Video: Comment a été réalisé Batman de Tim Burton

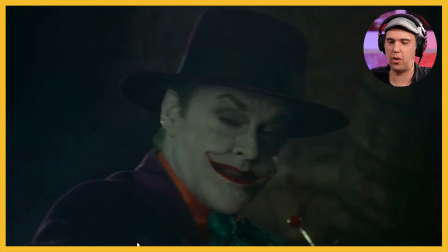[4:02]
Musique à l'orgue de Danny Heffmann, qui avait été sauvé in extremis par Tim Burton, parce que les producteurs ne voulaient pas de Danny Heffmann. Au moment de la réunion, Tim Burton lui demande de jouer la marche, c'est-à-dire le thème de Batman, et les producteurs ont été conquis. On précisera aussi que cette marche est inspirée de Bernard Herrmann.
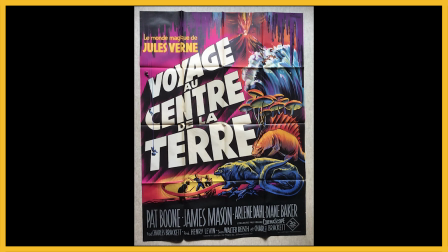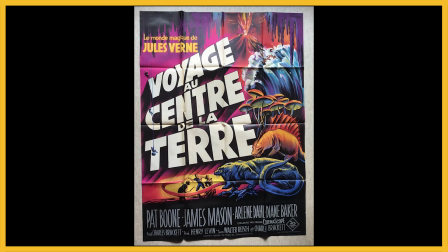Et d'ailleurs, petite ironie du sort, que Cyrano de Bergerac de Jean-Paul Rapneau réutilisera le thème de Batman pour une scène de combat et il y aura un procès que Jean-Paul Rapneau perdra.
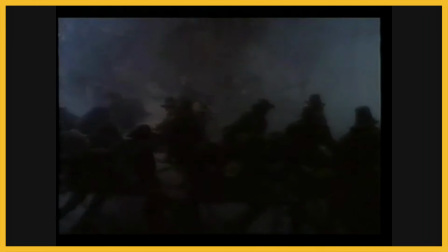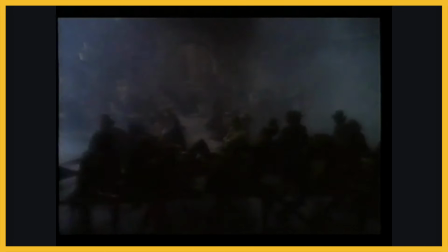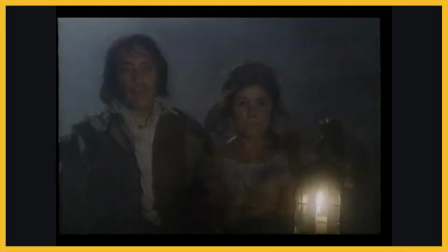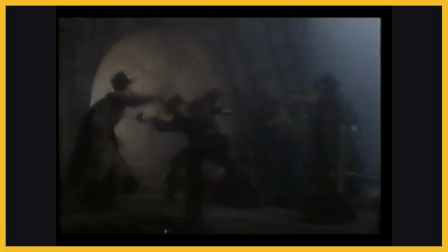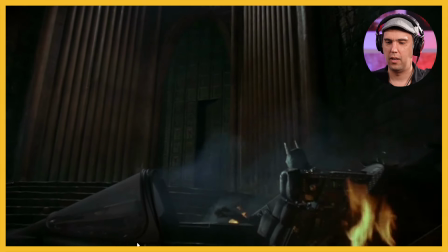[5:28]
Alors, la caméra descend, descend, descend et nous avons Batman qui sort des décombres.
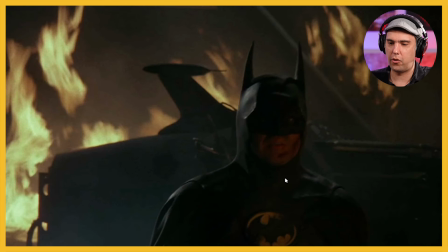[5:37]
Donc le fait que Batman soit là, blessé, associé à une ruine de son vaisseau contribue au fait de se dire qu'il est dans un état affaibli.
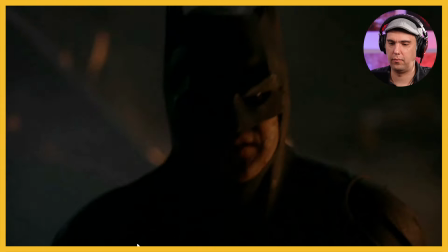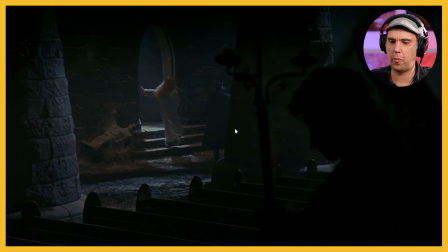[5:55]
On voit l'entrée, mise en valeur par des rays de lumière à l'intérieur.
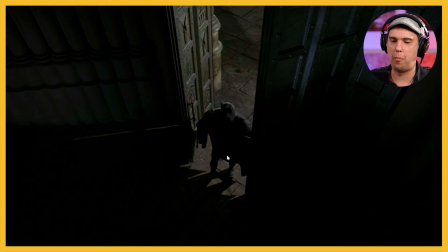[6:02]
Entrée spectaculaire de Batman, un plan en plongée, avec son ombre qui se découpe.
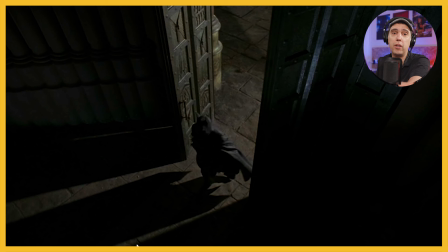[6:09]
On reste dans l'expressionnisme allemand qu'on avait vu dans le film de Hitchcock du dernier épisode.
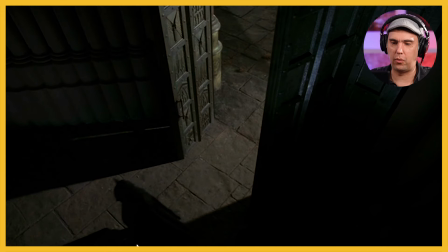[6:16]
Et là, avec la musique, tout ça, ça idéalise parfaitement notre personnage.
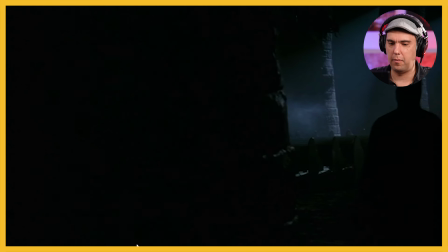[6:24]
Donc, il gravisse des marches. Pendant que lui arrive ici,
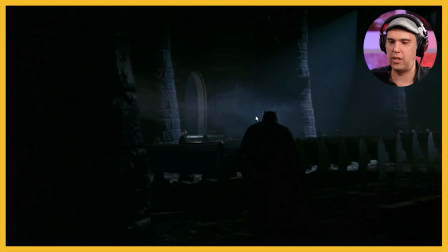[6:32]
donc là on a cette machine à fumer qui a été utilisée pour sentir un peu le côté vieux, gothique de cette église. D'ailleurs, lors du tournage de cette scène particulièrement, ils n'avaient plus beaucoup de budget,
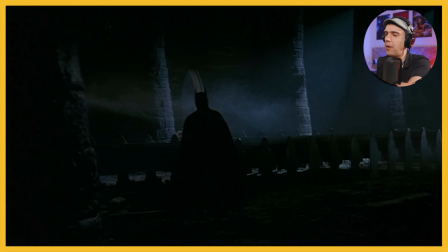[6:47]
parce que c'est un film qui a été assez coûteux, mais ils n'avaient pas vraiment le budget de leur ambition. Et en fait, le chef-hop a proposé ça à Tim Burton, c'est-à-dire de ne pas voir complètement la cathédrale, et je pense que c'était vraiment un choix heureux, ça rend vraiment très bien.
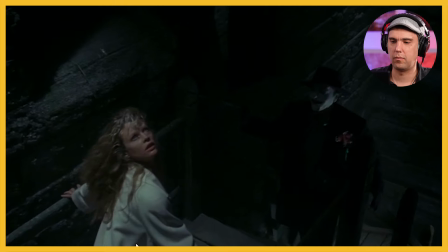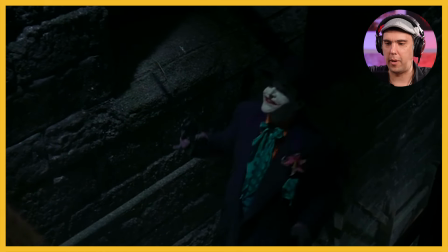[7:10]
Il y a dans ce Batman, et particulièrement dans cette scène,
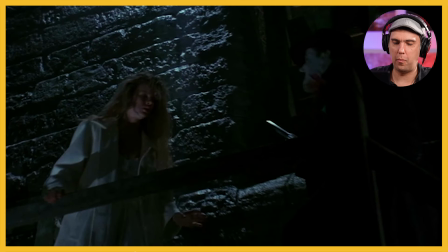[7:15]
un rapport au conte, qui fait penser un peu à un chevalier, mais c'est vrai qu'on l'appelle aussi le Chevalier Noir. Donc là, on a une princesse en détresse. Et on va voir, là, sur ce zoom,
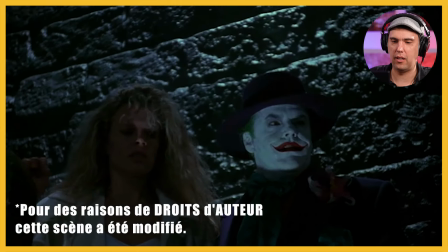[7:31]
il avance tranquillement, il ne court pas. Il sait qu'il y arrivera. C'est à force tranquille, Batman.
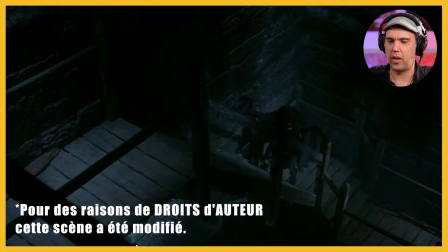[7:37]
Donc le Joker, sur le plan, a compris que Batman était là. Donc il va essayer, bien sûr, de l'empêcher de ravir les marches.
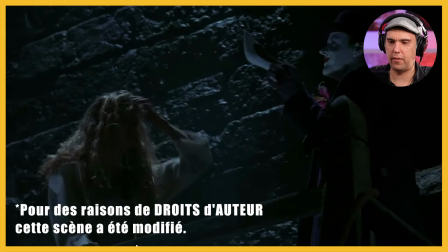[7:47]
Et là, hop,
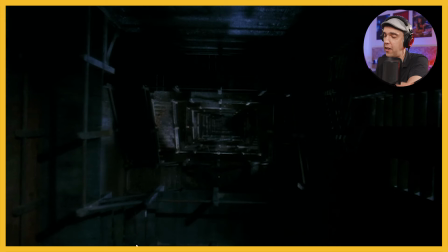[7:50]
Bien sûr, cette pantoufle qui n'est pas en vert, mais fait penser bien sûr à Cendrillon.
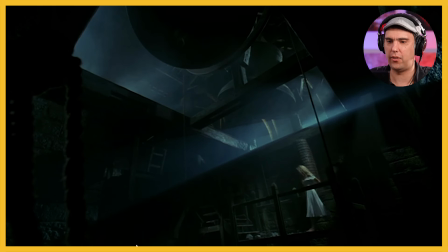[8:01]
Il passe, fait le noir avec sa cape, ce qui permet après un raccord ici. On voit l'aspect massif des cloches.
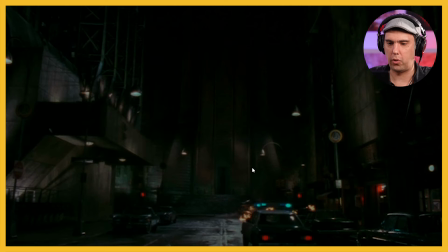[8:11]
Là, on a un plan qui est truqué, donc c'est un faux fond.
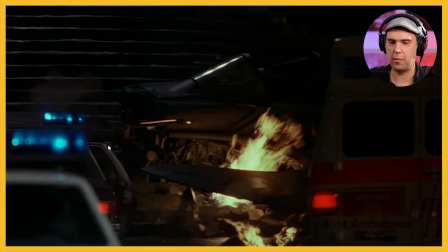[8:18]
On a une qualité d'image qu'on ressent tout de suite qui est différente. Là, vous avez vu le plan ? Ça, c'est un plan à longue focale aussi. D'abord, il y a très peu de profondeur de champ. et on a les premiers plans qui sont vraiment très très flous.
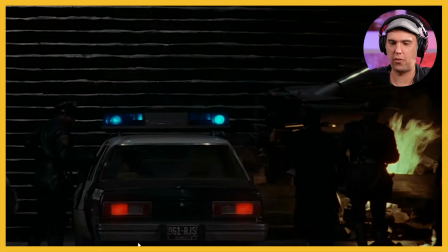[8:28]
Donc on retrouve l'utilisation de langue focale qu'on avait vue tout à l'heure.
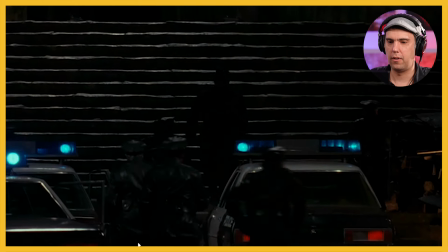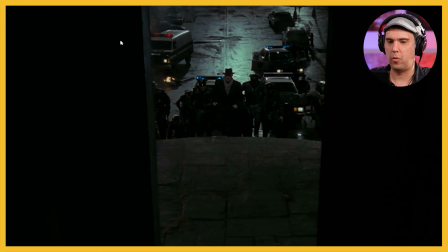[8:37]
Là, ce plan est assez élégant aussi, le fait qu'on ait deux pans qui soient sombres comme ça, donc on se focalise vraiment sur ce qui arrive ici, et le fait que la caméra baisse et s'avance,
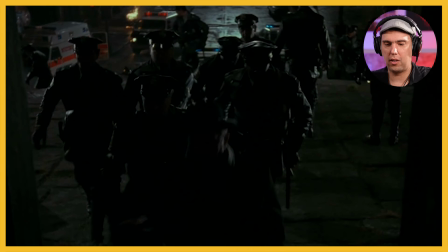[8:50]
et du coup on a l'impression que le cadre s'élargisse et c'est assez joli.
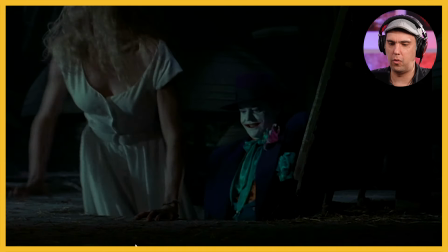[8:55]
sur la musique on raccorde on élargit
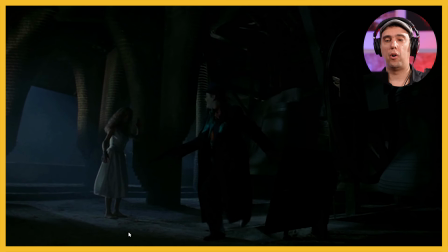[9:01]
en fait là d'ailleurs on élargit en même temps que ce personnage qui lui prend conscience de l'espace c'est aussi c'est pareil c'est plutôt bien fait on découvre le lieu d'une certaine manière en même temps que le joker
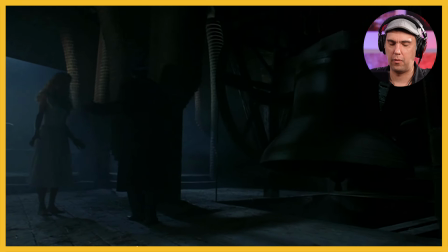[9:16]
voilà
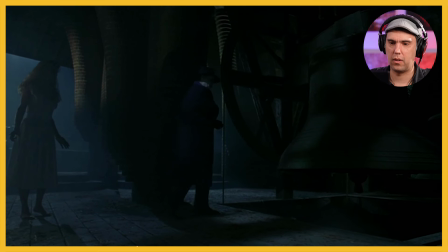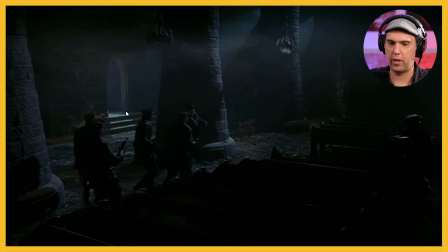[9:23]
on arrive on retrouve le plan matriciel de tout à l'heure avec donc là l'ouverture ici mis en valeur et
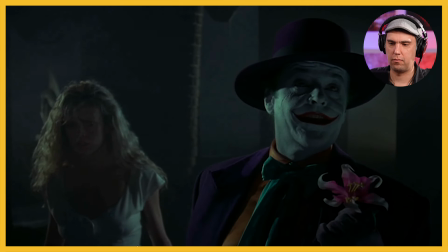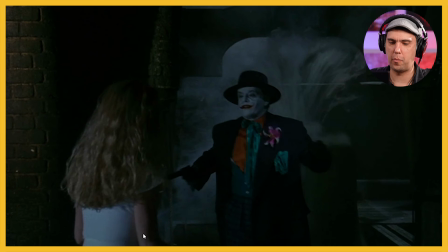[9:43]
sur le cut regardez la réaction des personnages qui sont je pense les comédiens eux mêmes surpris par la descente il
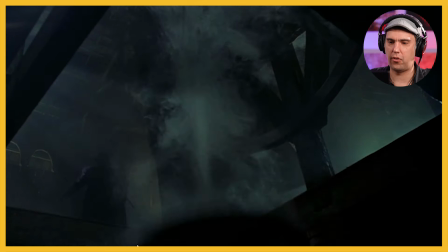[9:49]
ya un vrai tressaillement la cloche qui descend donc
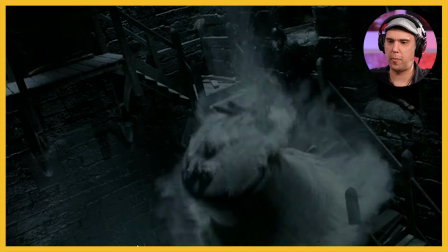[9:56]
là on sent au ralenti le trajet de la cloche on comprend que franchement batman a eu vraiment chaud juste
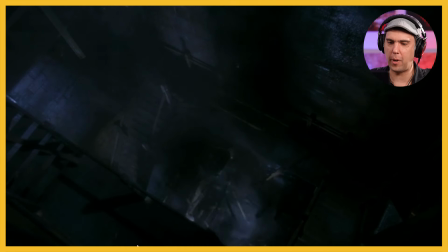[10:05]
point de vue, retour point de vue, cut parallèle, cut parallèle, boom, cut coup,
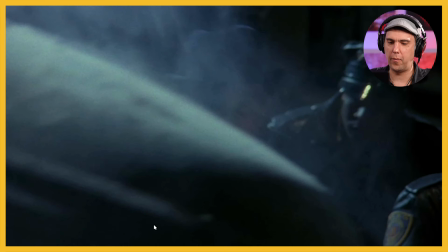[10:14]
et là on a un cut mouvement et le cadrage,
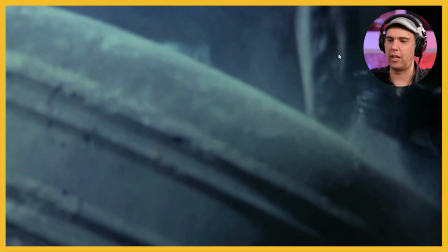[10:18]
le fait que la cloche prenne quasiment, obstrue quasiment tout le cadre, on comprend que le passage est complètement impossible. Faites attention aux bouts de bois qui sont à côté, regardez ça rebondit,
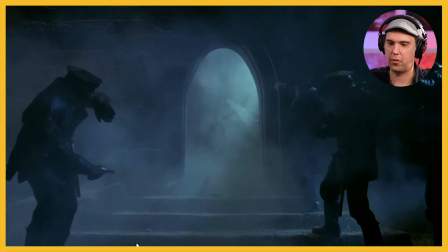[10:33]
on sent que c'est une sorte de polystyrène ça n'est pas, regardez, c'est tout léger en fait
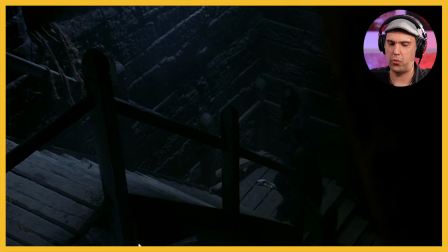[10:42]
de nouveau la pantoufle qui est là une chaussure
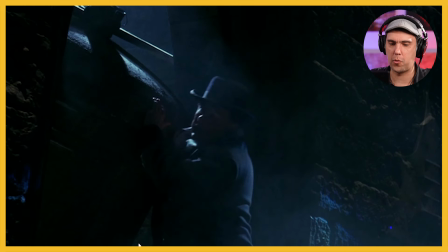[10:48]
ça fait même penser on pourrait même dire au petit pousset un petit peu mais bon je pense que la référence était plus cendrillon donc là,
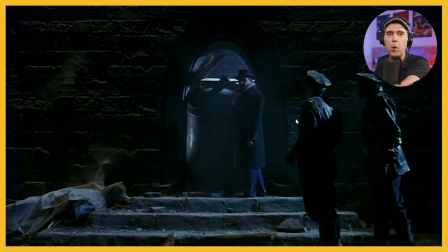[10:54]
allez cette cloche, on comprend bien sûr que la police ne pourra pas intervenir mais on comprend également que c'est le point de non-retour pour Batman. C'est-à-dire qu'évidemment, il ne pourra pas fuir autrement que par le haut. Hop.
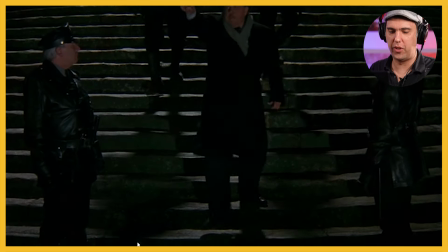[11:09]
La veste. Donc, elle est de plus en plus dénudée, on dirait, la princesse. Et de nouveau, vous allez voir, avec ses projecteurs qui seront par la suite la marque de l'appel de Batman,
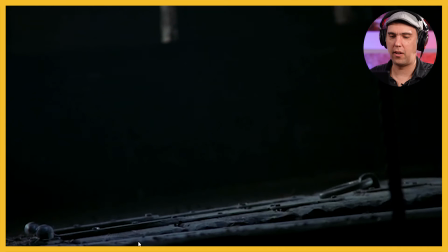[11:23]
on a l'impression que la lumière ne peut même pas atteindre le sommet de la tour, tellement, en fait, la cathédrale est immense.
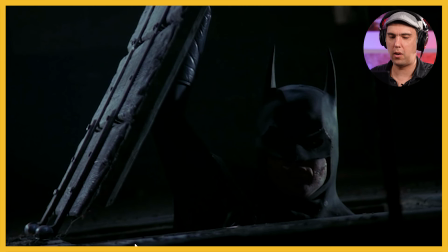[11:32]
On retrouve ce plan qu'on avait vu tout à l'heure avec l'ouverture du Joker,
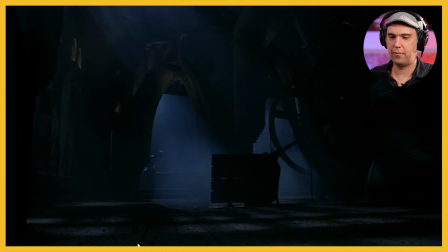[11:36]
mais on avait eu un élargissement sur un mouvement, alors que là, c'est sur un cut. La musique se calme. On a finalement les projecteurs qui arrivent. D'ailleurs, on sent que la source du projecteur est vraiment beaucoup plus proche de nous. Puisque le faisceau ne serait pas comme ça, il serait beaucoup plus large. C'est un effet de style.
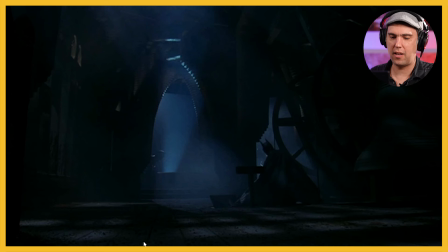[11:55]
Tim Burton disait que son inspiration pour cette scène était les scènes de monstres, avec du Frankenstein et tout ça. Et là, on a un jeu sur les ombres et lumières qui est particulièrement marqué et qui met en opposition différents facteurs qu'on va voir.
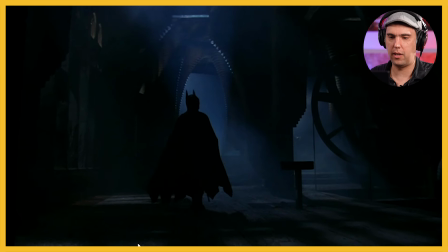[12:13]
Donc là, il est en silouettage.